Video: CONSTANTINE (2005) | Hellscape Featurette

early on in my approach to this movie, there was just certain areas that stuck out to me as problematic when sort of starting to, you know, come up with concepts for them. And one of them was hell.
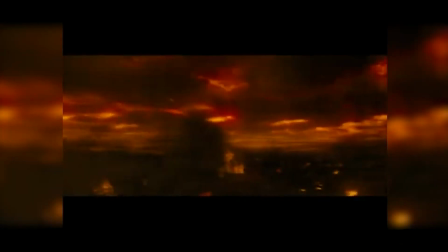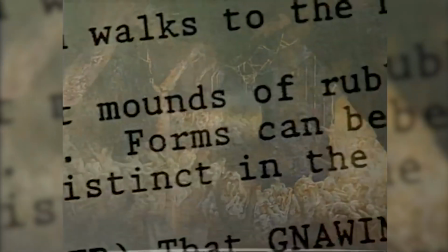0:33 The original script, hell is a black void, and it was like the ground was like an oil slick, and there were some bones lying around.
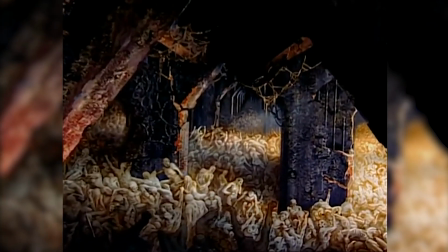0:41 I thought, you know, that's all been kind of done before. What would make it more relatable?
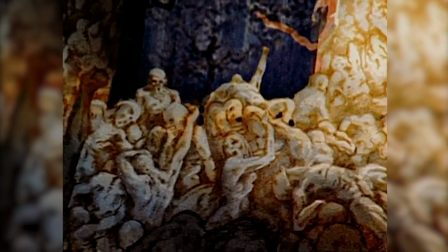0:45 And I thought, because I'm approaching everything in a sort of a realistic way, it'd be really interesting to give a real geography to hell.
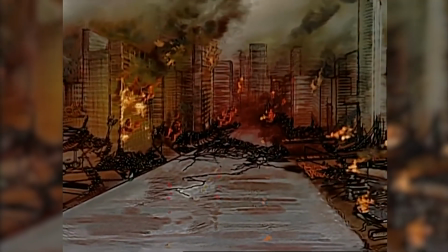0:52 Francis had done a lot of visual homework to really set up what he wanted. He showed me pictures, he had a lot of references. He wanted hell to be a freeway from the get-go. There's also a little bit of a joke of, you know, the LA freeway system being hell. I had an idea early on about what I thought hell should look like.
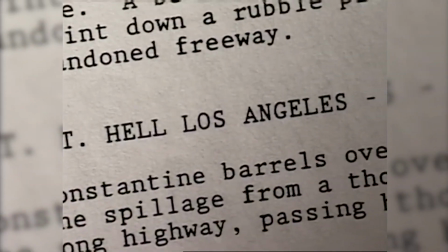1:08 And in one of my first meetings with Francis and Naomi Shohan,
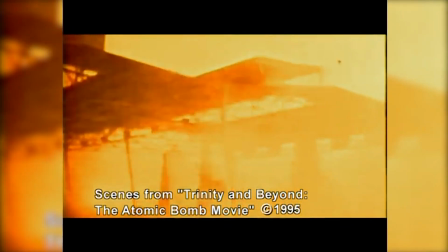1:13 I suggested that hell look like that moment when the heat wave from the nuclear blast hits everything just before the shock wave,
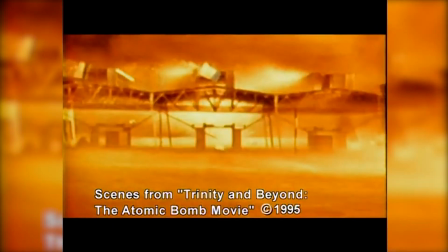1:21 which blows it all apart. And when the heat wave hits, things stream off violently,
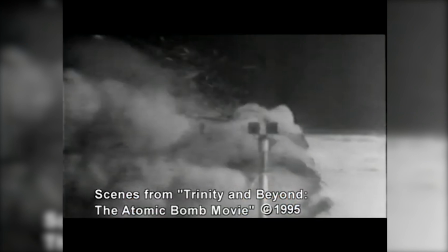1:27 they melt, they catch fire, they start to blow apart, but they aren't really disintegrating until the shock wave hits. And I said, maybe hell is that moment during a nuclear blast, but it lasts forever. And I thought that was just great. I mean, that just kind of finished it all off. So you just have this insane, super directional wind. We had videos of nuclear tests, the ones that they did in White Sands. We also had a videotape from a place that researches decomposition of bodies.
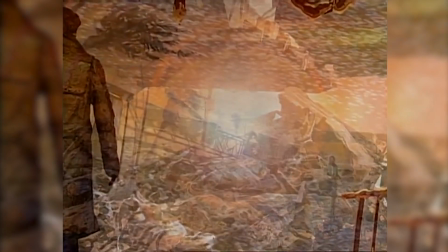1:57 So we looked at decay and destruction. Naomi started working on design sketches for what hell might look like.
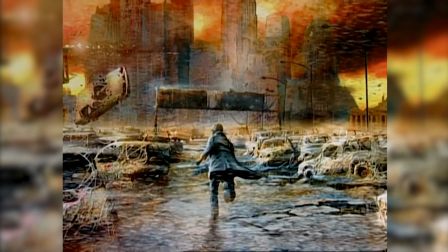2:05 And in the end, we came up with the hell that you're going to see in the movie. By the time that we started working with Mike and Francis,
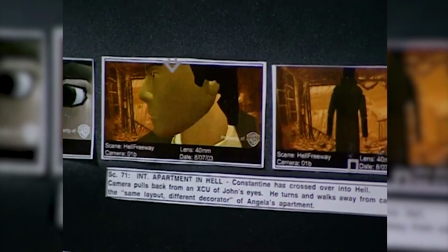2:12 a lot of the conceptual work had been done for the Hell Freeway. They'd done storyboards and illustrations and even some animatic work.
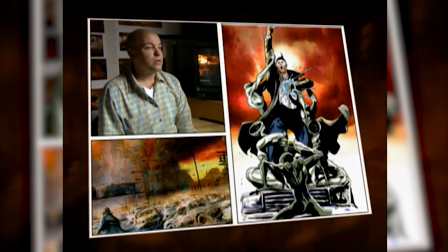2:18 The developmental work that we were doing was more in taking these illustrations, you know, like the key art that we've seen, into the three-dimensional world. To create the hell environment, we used virtually every trick in the book.
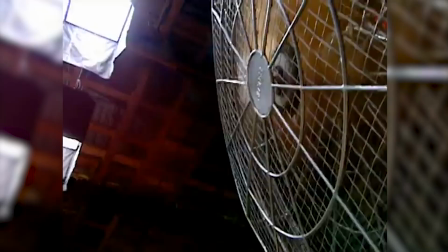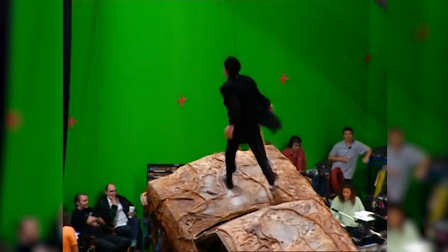2:40 The Hell Freeway set was actually pretty cool. The production designer and art department did a fantastic job of filling an entire stage with a recreation of a freeway that had been destroyed as if in an earthquake,
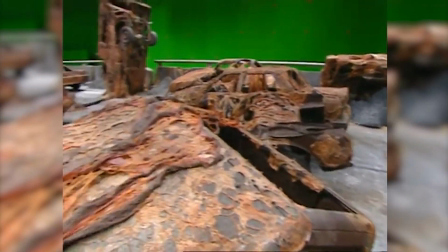2:50 and also a lot of cars that are sort of in this process of erosion. Despite the size of this set, this is a very small part of the environment.
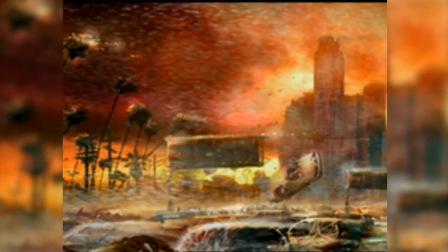2:59 We are creating the entire city of Los Angeles as if it were in hell.
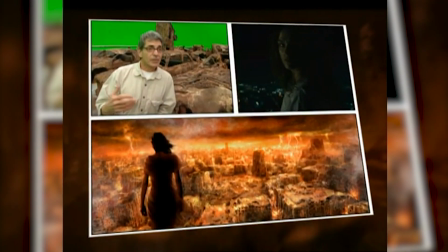3:03 In this film, hell is essentially a parallel universe. And we're trying to stay true to Los Angeles.
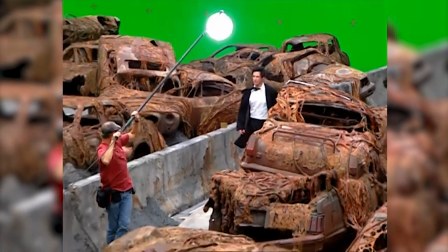3:10 So we would start with these photographic pictures of Keanu walking down a freeway with a lot of wind on him, and we started building all that in the computer.
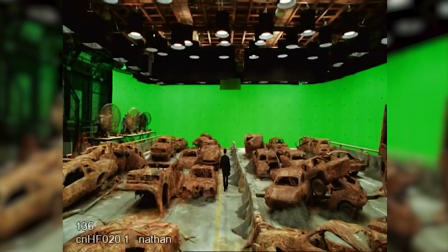3:17 Everything you see that's here, all the cars, whatever you're looking at, will actually be replaced by CG objects.
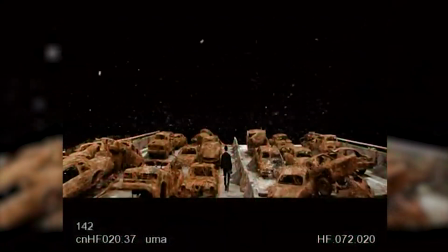3:26 Because as the wind blows, all of this erodes.
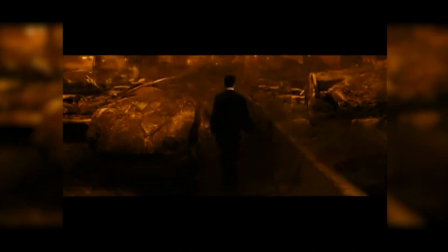3:29 The husks of cars that have gotten so light and so eroded are blowing through the air like tumbleweeds. So the art department had one row of gigantic Ritter fans like 6-foot diameter blades, just constantly blowing.
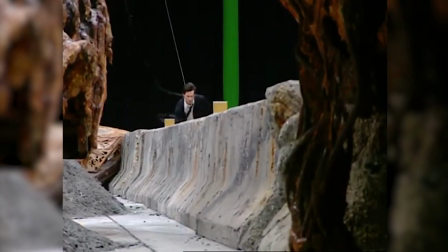3:42 Originally the plan was to put a lot of Fuller's earth or like dirt in the air so that the scene would be really thick atmospherically, but for a lot of reasons, health being one of the more foremost, we weren't able to do that. So we ended up putting all that stuff in digitally as well. A lot of particle animation to create hell.
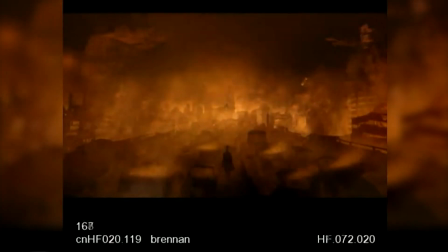3:57 We rendered huge amounts of volumetric debris.
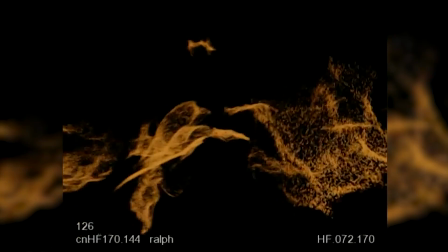4:02 They're not just two-dimensional layers of smoke. When they hit things, they wrap around them, they have eddy currents. This is all the airborne detritus, flakes of metal, debris flying through the air, a lot of dust, a lot of fire. I think we ended up with something like 8 different types of hell atmosphere. We had really a pretty dense environment.